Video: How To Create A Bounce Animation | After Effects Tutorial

Welcome to Dim Emotions. I'm going to be showing how to create a simple bounce animation. So let's dive in.
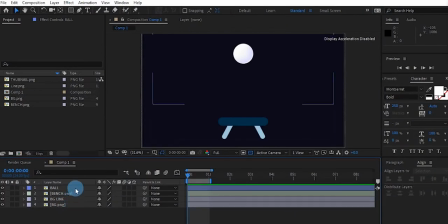8s
Here we go. So you can get out the project files from the link in the description below. So I have a ball layer here. And you can subscribe to my channel so you get notified on tutorials like this.
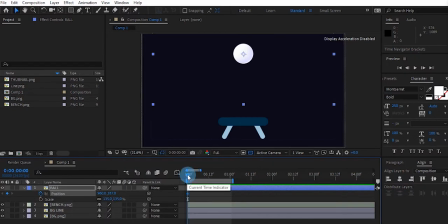24s
So start by creating a keyframe at the start point and go half a second. And we're going to bring our ball down to our surface, which is our bench. It's more like a spring, so you might have a normal surface, but I'm going to bring it close to our surface.
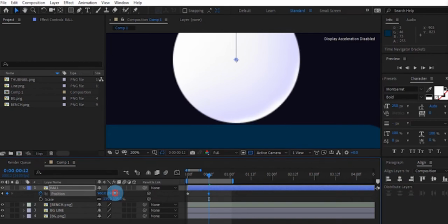44s
I'm going to zoom in to check if it's really close. Okay, I think it's okay around here.
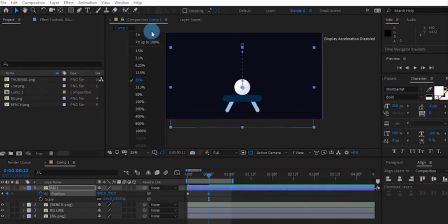51s
Yeah, then you can zoom back. So what we need to do is take it to our 1 second mark and copy our first keyframe and paste it right there.
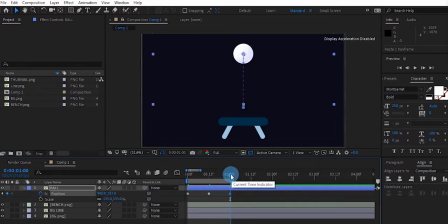70s
I'm going to copy our keyframe and paste it there. We're going to take it back to the start point. So you can see we have this simple bounce animation, but it's not looking real.
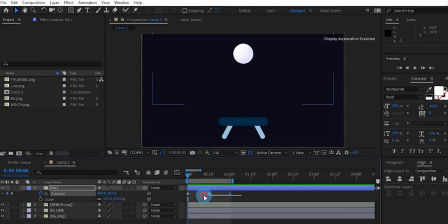86s
One of the things we can do to improve on this is basically, so you go to keyframe assistance and easy ease. Then you go to your graph editor and you're going to
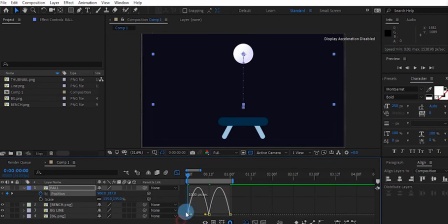102s
select the start and end points and make sure it looks like this, a more bent M shape.
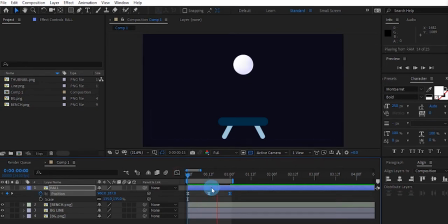115s
So that the animation slows up when it gets to the high points. So now you can see it looks more real. So we're still going to improve on this by stretching and squashing it when it touches the surface. So you're going to go backwards close to your half second mark.
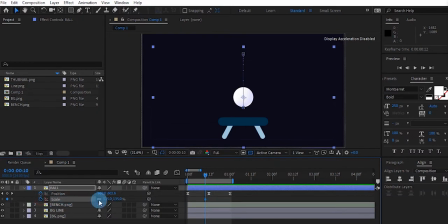135s
Then don't forget to turn off this icon. Don't forget to turn off this icon because we don't want it to increase in size, but because we want to squash it and stretch it.
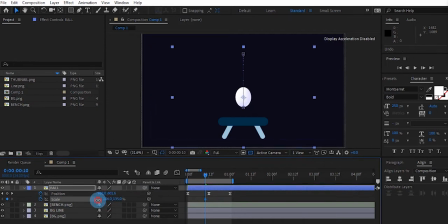149s
So turn off that icon. Then at half second mark, we're going to squash the ball. Then it goes. I think it's too much. I'm going to increase it a bit. So you go to your half second and you bring it back to the normal size. Then you squash from the opposite direction.
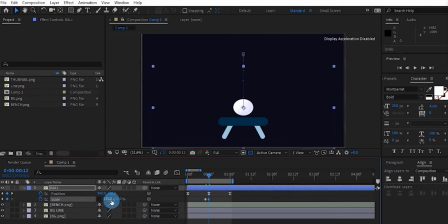170s
And I think our ball is not touching the surface, so we are going to bring our position down a bit. Yeah, so I'm taking it down. I think it's okay around there. Then you take it forward and copy that first keyframe and paste it.
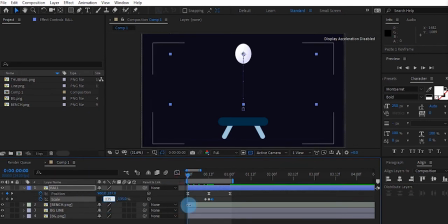190s
So that animation repeats itself. And at our start point, we're just going to keep our ball back to its full size. So copy that keyframe and go to the end of our composition and paste that keyframe there as well.
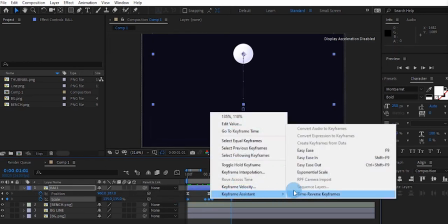205s
I'm going to easy ease this keyframe as well. So you go to keyframe assistance and easy ease.
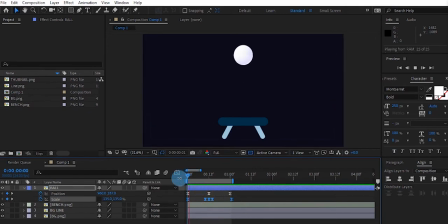211s
I'm going to play this for you so you see how it looks. So we have this squashy kind of bounce effect. So we're going to improve on this by just turning on your motion blur. So once you turn on your motion blur, it's going to look a bit different.
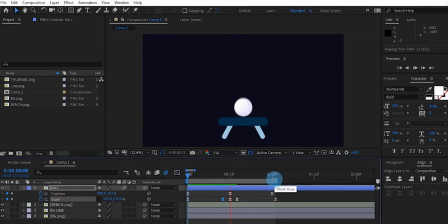231s
You have this blurry effect on the ball, which is even more unique, more real. So as simple as that, you have a bounce animation, but it's not looking real because of our surface is just still.